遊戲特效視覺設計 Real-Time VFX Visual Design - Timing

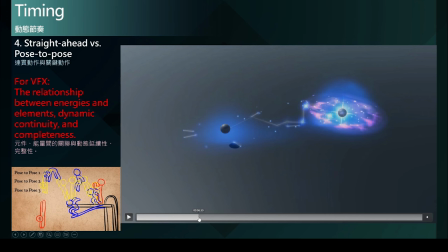其依循着惯性方向继续前进而透过这个次要动作的设计来辅助主要投射物的强大最后产生的受集仿佛先是形成一个向外扩张的动态来表现冲击性
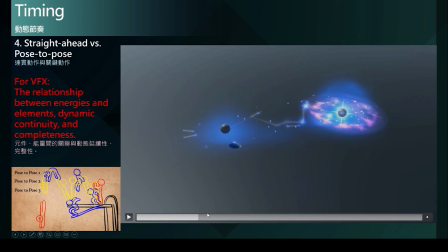然而中心似乎因为受到星辰的爆炸而产生了一个黑洞的能量所以将这些星星与星云又再次的往中心吸收而后下沉
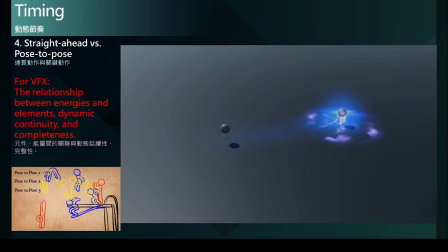可以看到相关的元件都依着这样的轨迹运动而延伸
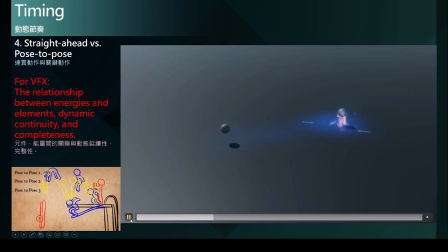由于很明确的轨迹与跟随纵使效果已经结束
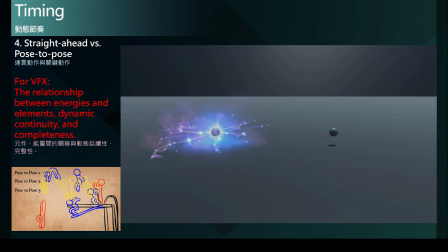但我们的大脑已经进入了这个系统中有就是我们所谓的脑补或者说是视觉残留而留下很好的动态视觉与运感
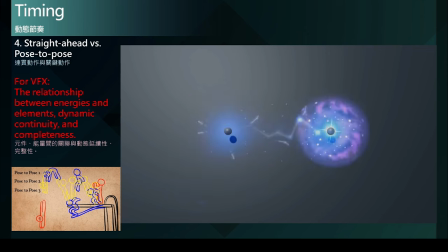所以在特效中处理好元件与能量流动的动态延续性就能为效果带来很好的视觉流畅感
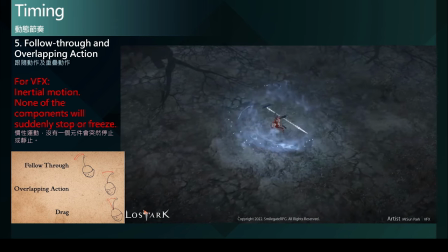跟随动作及重叠动作在特效的运用上指的就是惯性运动
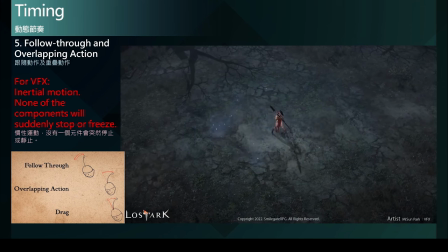且不会有任何元件会突然禁止
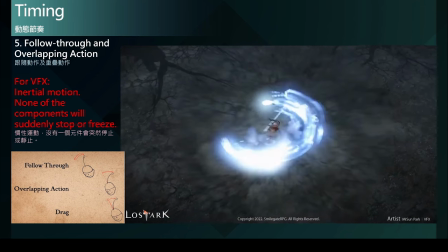所有次要的元件都会受到主要的能量运动方向所影响如果有一个元件明显与主要能量流动的方向相反
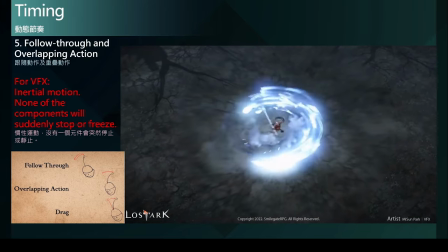而却没有给予合理的能量来源那在整个效果中就会形成两股相互冲突的动能立场
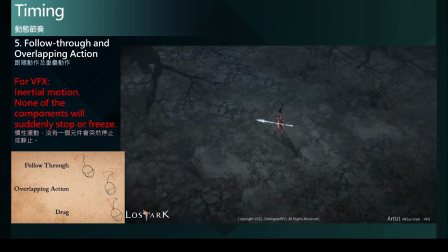导致效果显得有些怪异不自然所以在设计特效动态时要思考物件之间的交互作用关联性也必须把整个动人立场的统一性给考虑进来如此才能使效果自然流畅在这组刀光案例中可以看到跟随气流刀光所产生的能量烟雾
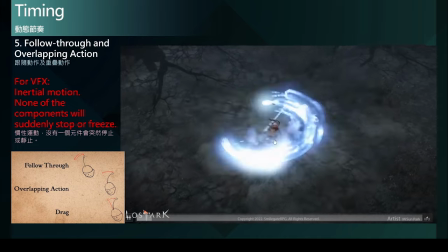与粒子光点就是被主要的刀光气流所牵引而跟随流动的随着刀光的消散主要动能力场的消退烟雾与光点也随着减缓位移且逐渐的淡出
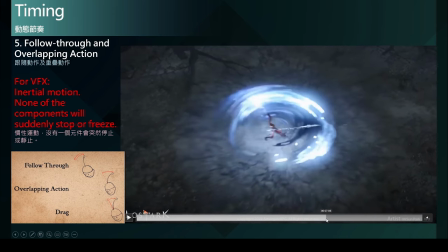并不会说马上禁止且停止自身的消散也可以发现主要气流的力场衰退后这些例子就依据惯性法则往前前进并不会延续气流的旋转方向而继续移动
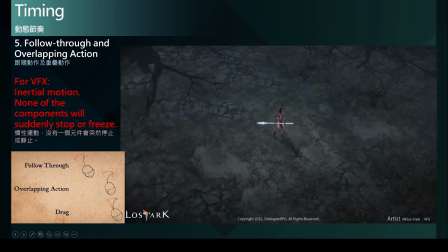所以整体的视觉表现呢也因为这些跟随了次要元件而提升了整体刀光的视觉强度与说服力更能说明这个刀光它的能量是多么的强大或具有杀伤力缓入、缓出在特效的应用上就是避免过于线性的动态变化要正确的调整移动、旋转、缩放及色彩的动态曲线变化
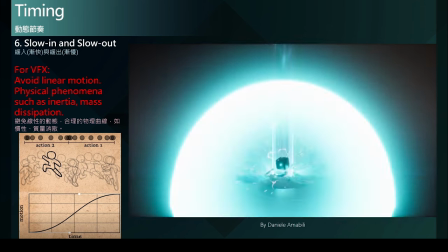使每一个元件都符合真实的物理特性像是从静止开始启动是健快的加速动作从运动状态到静止则是减慢的减速动作除非是科技主题如机械的动态就可以很线性的直接达到均速的状态除此之外大多数的物体都不会是均速的运动都会有很自然的曲线变化而且也不会突然静止或全速运动包含能量的消散也是相同的道理不会是均衣的消散速率而突然消失或出现的能量都会让人感到突兀困惑不自然在特效的制作上就是颜色的变化及形状的缩放这些都需要透过妥善的调整曲线来达成
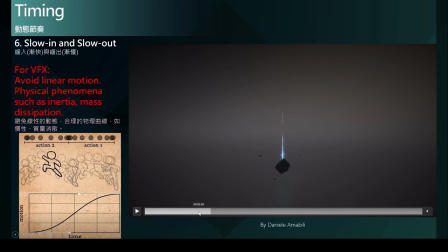在这个案例中可以看到一开始受到力量的吸引石块油慢往上逐渐加快当力量消失又受到重力吸引落下速度的变化是由慢到快的掉落地面
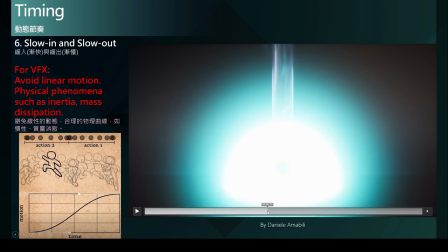当能量喷发时可以看到烟雾与粒子很快的快速被推开
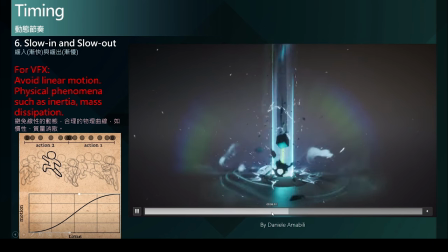然后逐渐的减慢速度当整体效果进入尾声可以看到整体的动态也跟着减缓元件的流动速度或者缩放弹出等也都用比较慢的方式进行纵观整体的效果也是缓入缓出的一个表演节奏
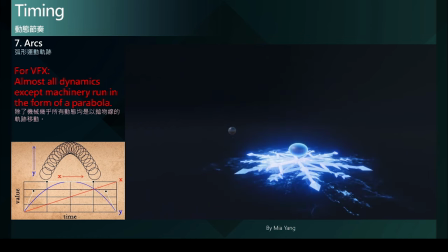弧形运动轨迹在设计任何特效物件的运动轨迹
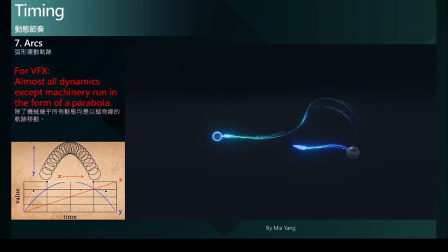都应该要尽量避免过于僵硬线性的表现除了机械科幻主体元素以外几乎所有的动态都会是以泡物线的轨迹移动除了使效果更加自然以外也可以让整体的视觉动态更加丰富
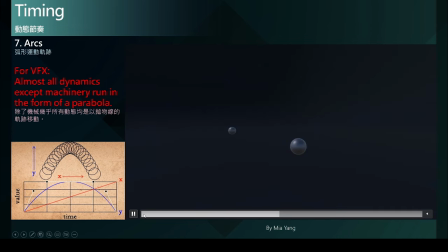在这个案例中首先可以看到作者透过曲线的设计方式
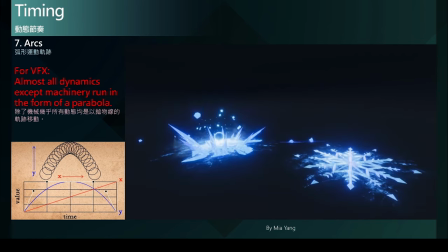来设计集器与投射物的轨迹
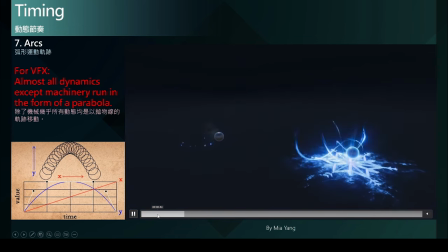而在命中目标后的授集效果可以看到碎片的动态轨迹就是自然的抛物线运动
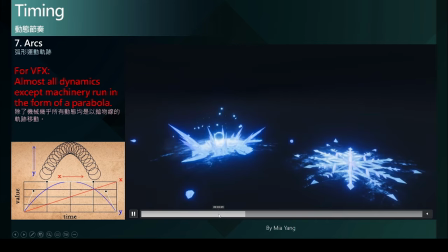而当球体跳起后跟随在后方的粒子也以抛物线的螺旋向上的轨迹
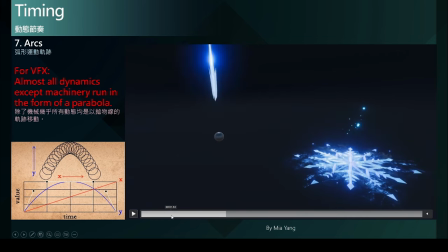呈现动能的余韵因为球体高速的飞出导致后方呈现半真空的状态而周遭的空气会依序快速的普入
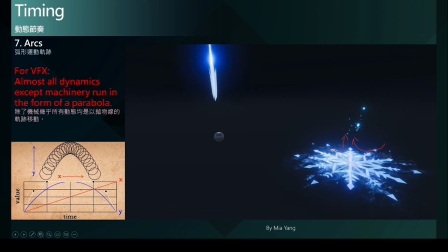形成向上不安定的劳动立场也就决定了这些小粒子的运动轨迹而气流的流动都是柔顺的抛物线状态
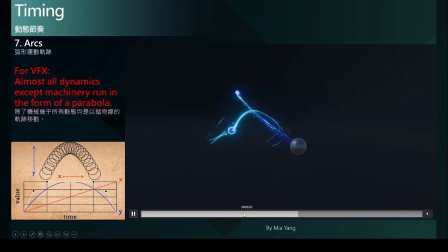最后乍飞的碎冰雪花等元件也
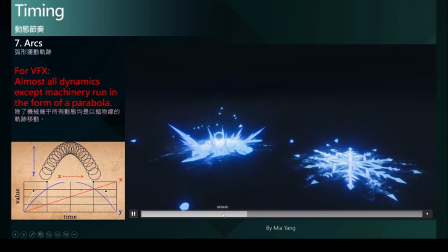都正确的以抛物线的方式来进行轨迹运动
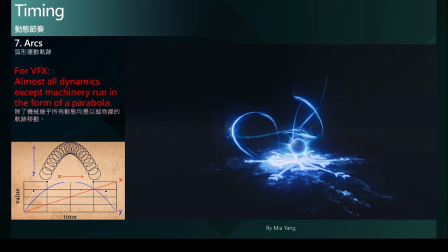有了这些抛物线的运动轨迹也就帮助了整体效果更加有说服力
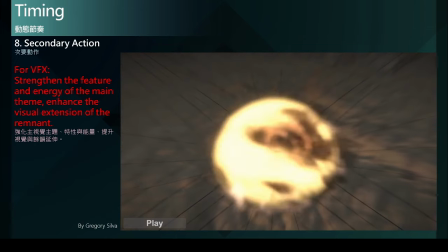与打击感次要动作也就是在特效表演中的次要元件
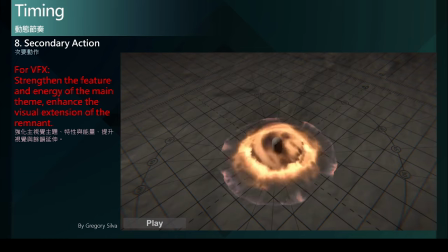利用这些次要元件可以强化主视觉特性与能量
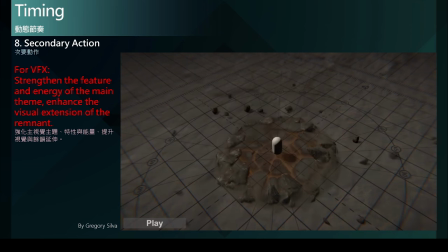提升视觉震撼度于余韵的延伸这组特效案例中可以看到爆炸后震飞的石块以及残留的烟尘就是很重要的次要元件石块透过被噴飞的距离
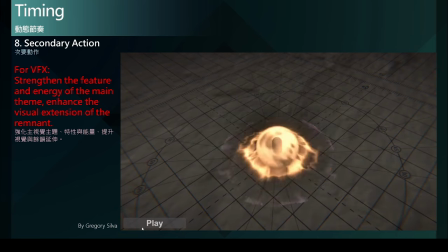来辅助描述这个爆炸力量是有多大
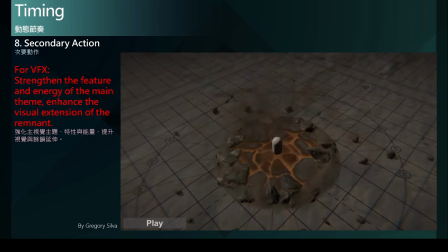中间残留的烟雾余韵也辅助描述了爆炸中心的高温逐渐冷却